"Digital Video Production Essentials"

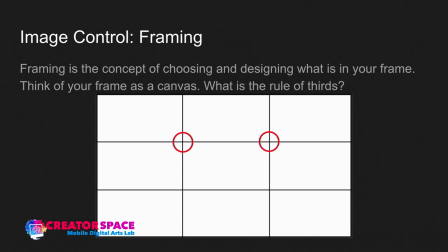So if you take three lines or you divide your screen into basically nine quadrants, you get four connecting intersecting points. so if there's you know so you got three rectangles
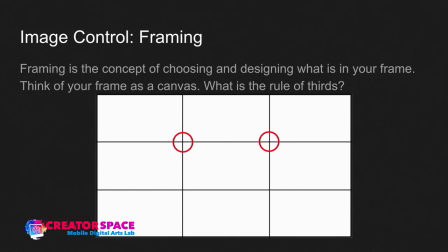on top and horizontally vertically you can see where these circles are those are the connecting points so the rule of thirds the idea is that visually pleasing composition will line up with subjects and you know focus points in these spots so
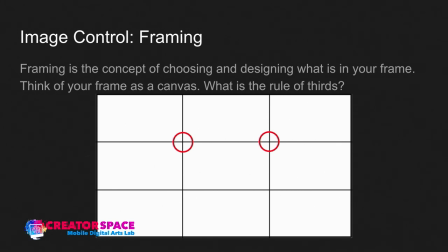basically the two on the top and the two on the bottom and if you can have things that are in both the top and the bottom then it's even more symmetrical or visually pleasing so this is just the rule of thirds it can be you know broken but this is the idea and if you can it's fun to look at paintings and
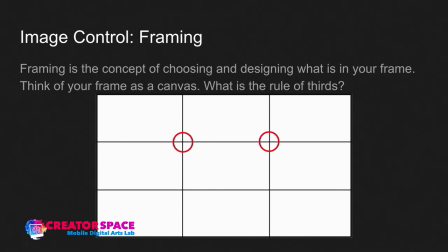just see how artists over the centuries have used this idea or not used this idea right so again rules are meant to be broken but
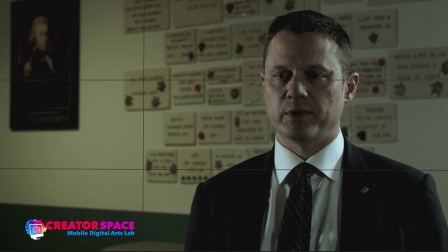let's talk about what they are so here's an image uh from a documentary that uh that i captured and uh so this is you can see the subject is lined up i just put some lines on the screen and to show that rule of thirds and a little arrow there so roughly you
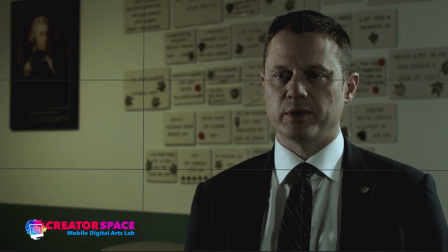can see his head um and his eyes and going down the two points um intersect there so by putting him on this is on camera right or screen right uh it allows us to create that visually pleasing type
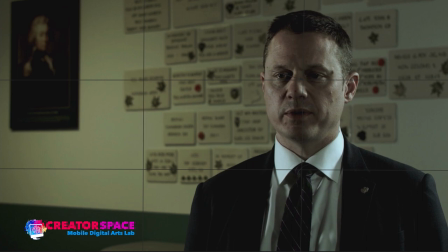of image there um and you know and you know just to criticize this if that paint the there's a draw there's a I think a historical photo there or something that would be better in the left side if that was in the next intersecting
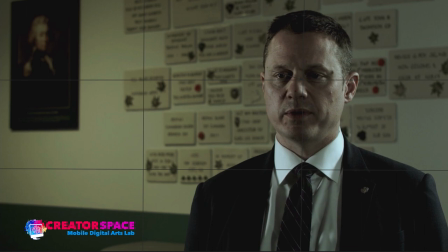point if we really wanted a little bit of a better composition but again having the subject like that that's you know visually pleasing instead of having him just in the center so that's a tendency sometimes just to put people right in the center but we have this horizontal canvas for video so why not use
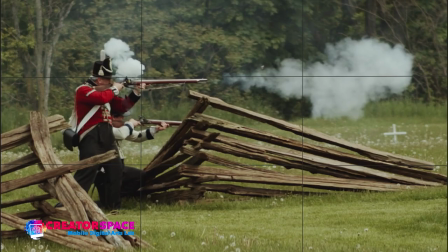those rule of thirds here's another example from the same documentary so you know but this is a live reenactment of the 1812 battles and things so you can see I just put some lines out and again it's
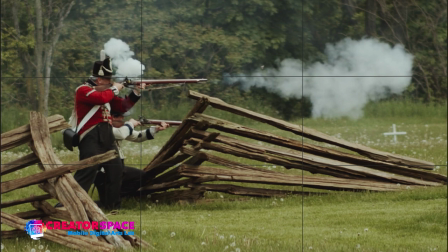not perfect but you can see roughly the idea is to try to get the soldiers in these interesting intersecting points rule of thirds and these grids you can actually often put onto to display on your on
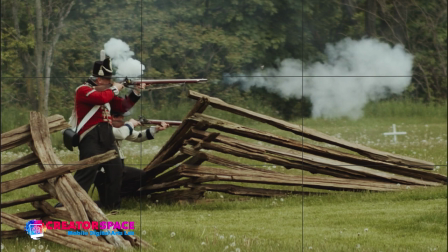your cameras and device and video devices so you can it can even assist that way to make that work right so now on the other side you see the puff with smoke is getting into another intersecting point on the right right so from the left we have the two soldiers and then we play with these lines and this is really kind of a you know happy accident I like to call it
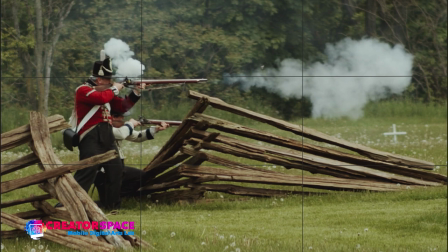the fence materials are rising up they are on an angle and they're all moving towards those subjects in the left rule of third interesting points the intersecting points right so you got the two
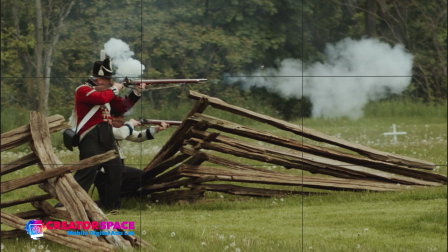fences kind of pointing to the subject so it's really fun to to play with these lines and leading us to that so it's a pretty interesting image just happened to work out you know not a lot of planning this it just they're standing the right spot and and it worked out well so
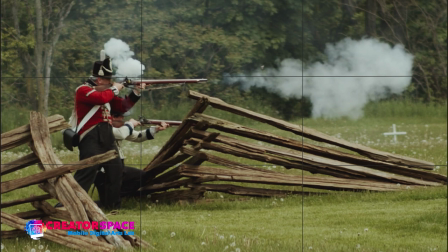you know these are great sometimes it works out really well okay so
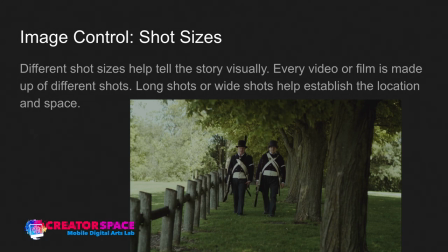image control now the next thing I want to talk about are the shot sizes so different shot sizes can help tell the story visually so every video or film they're essentially made of a bunch of shots edited together so we
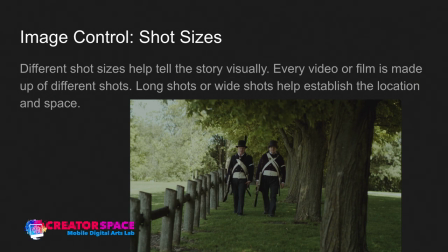have long shots or wide shots that can help establish the location and space so you can see here this is what is a wide shot so we can see the you know two soldiers are walking down a path with trees right so it's just establishing where they are there's a fence there's some
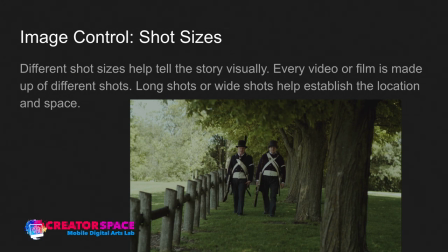forest and trees lining them and and they're walking right so the wide shot really helps to establish the location in the space same
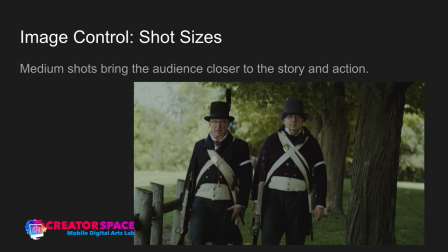shot they just move forward they're walking closer so when you get the medium shot you can see how much more information we see right away so we're getting closer to the story in the action you can almost you know if they're saying something now we feel like we can hear them or you know we're right in there in the action
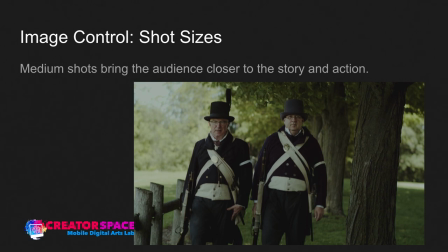right so we're bringing the audience closer so this is a medium shot then we get into things like close-ups and extreme
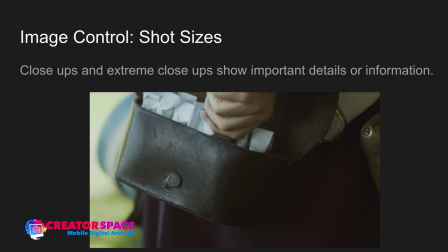close-ups so this is like a detail so showing some detailed information that's important to help better tell the story so in this case we can see that the soldier is reaching for a gunpowder cartridge right so it helps tell that story of how the process works otherwise without this close-up we
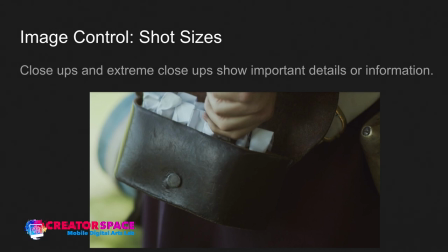don't know the gunpowder is stored on the side like that right so that close-up tells us okay there's something there what is it then we learn what it is because eventually he loads it and fires the the gun so that kind of close-up reveals really important information so you can imagine
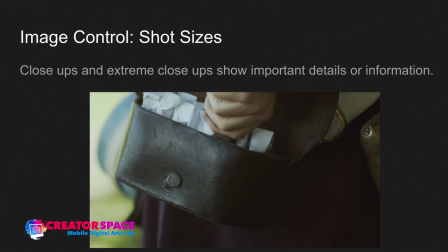a close-up on a map here's the treasure right that kind of idea they really help tell the story
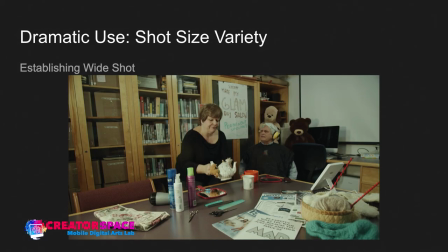so then there's a the idea of shot size variety so this is from a creator space project that was done in one of the master classes and here's an establishing wide shot so this was a film that uses a variety of shots to you know bring
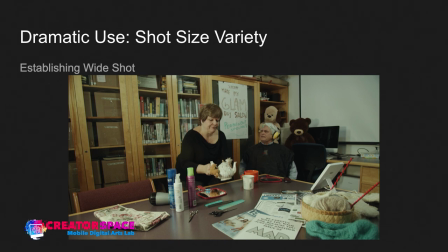us into the action so you can see this wide shot shows us where we are the stuff happening two characters magazines and you know establishes what's there right so that really wide big open shot now we get into a medium
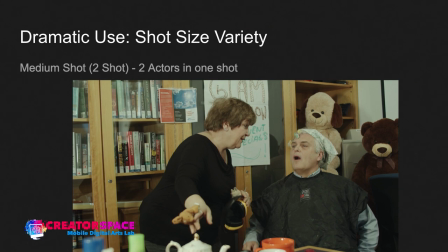shot just like we did with the soldiers we're getting closer we start to see the characters more we can see details more and understand you know what a little bit more about them by being closer we feel like we're in there we can talk with them like we're kind of sitting in on
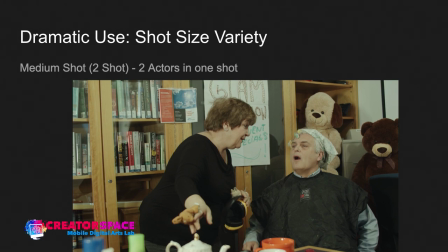the action and this is also called the two-shot so just some quick terminology so two actors in one shot it's referred to as a two shot so
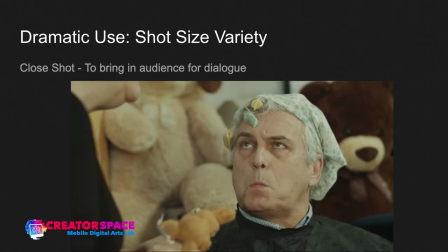here's a great example of a medium shot two shots then from there we can go into close shots so or they can also be called singles one actor in it and this brings the audience in for dialogue so when someone starts speaking it's a great idea to
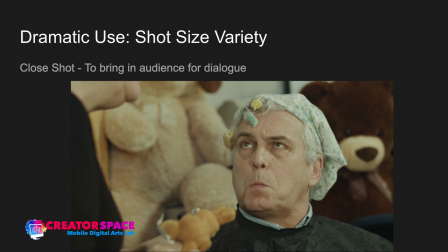to do that to have you know the audience in closer to really see the dialogue and and go from there so you can see this is a close-up of one
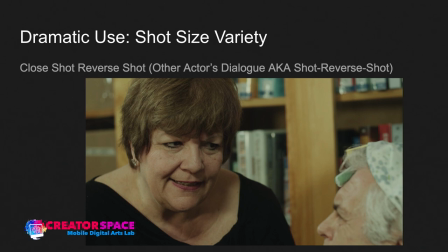actor and then this is called the reverse shot so now it's a close-up of the opposite actor and you can see there
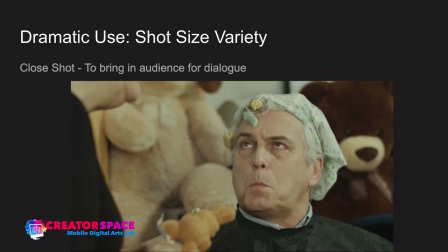on the it's you know a mirror image of from this shot to this shot so here he's on the right and on here actors on the left right so that
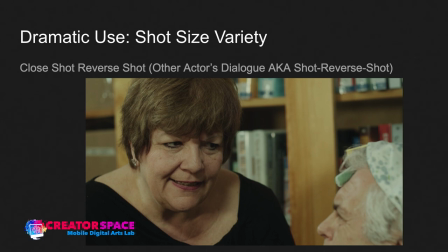complementing shot reverse shot it's called and then you get the other actors dialogue right so that's a great tool to get us into
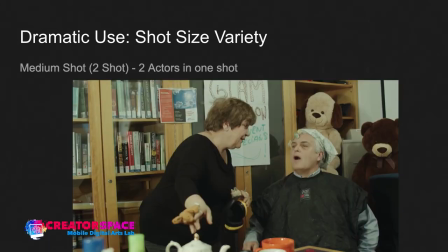close-ups and then let's say they talk talk talk back and forth and we could go back to the medium shot back to the wide shot right so you can
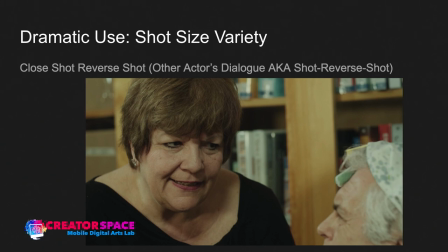see that those four types of shots really are the essence
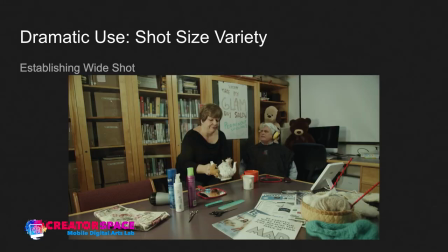of what a lot of films are so next time you're watching a film or one of your favorite films watch some of the scenes and you'll see how there's a variety of
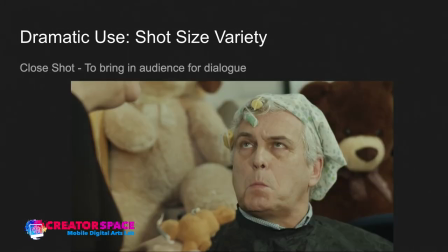these shot sizes wide medium close-ups close-ups that's kind
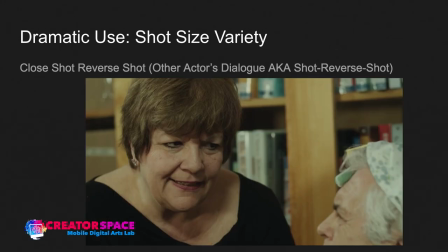of the universal essence of most video production are those shot
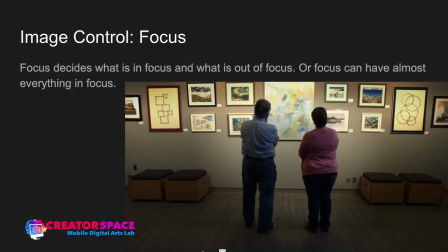size varieties so then the next thing we'll get into is focus so image control focus so the focus decides what we're looking at so by having things that are in focus or out of focus we can guide the audience to see and
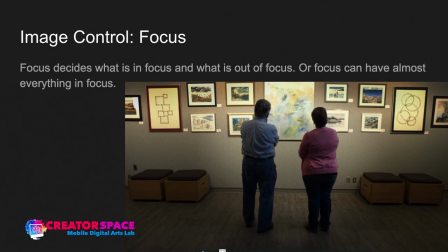guide them to where we want them to look or to what they you know guide them to not see things so you know so really focus can have almost everything in focus so in this case you know this is a shot where essentially it can infinity focus so you can see the actors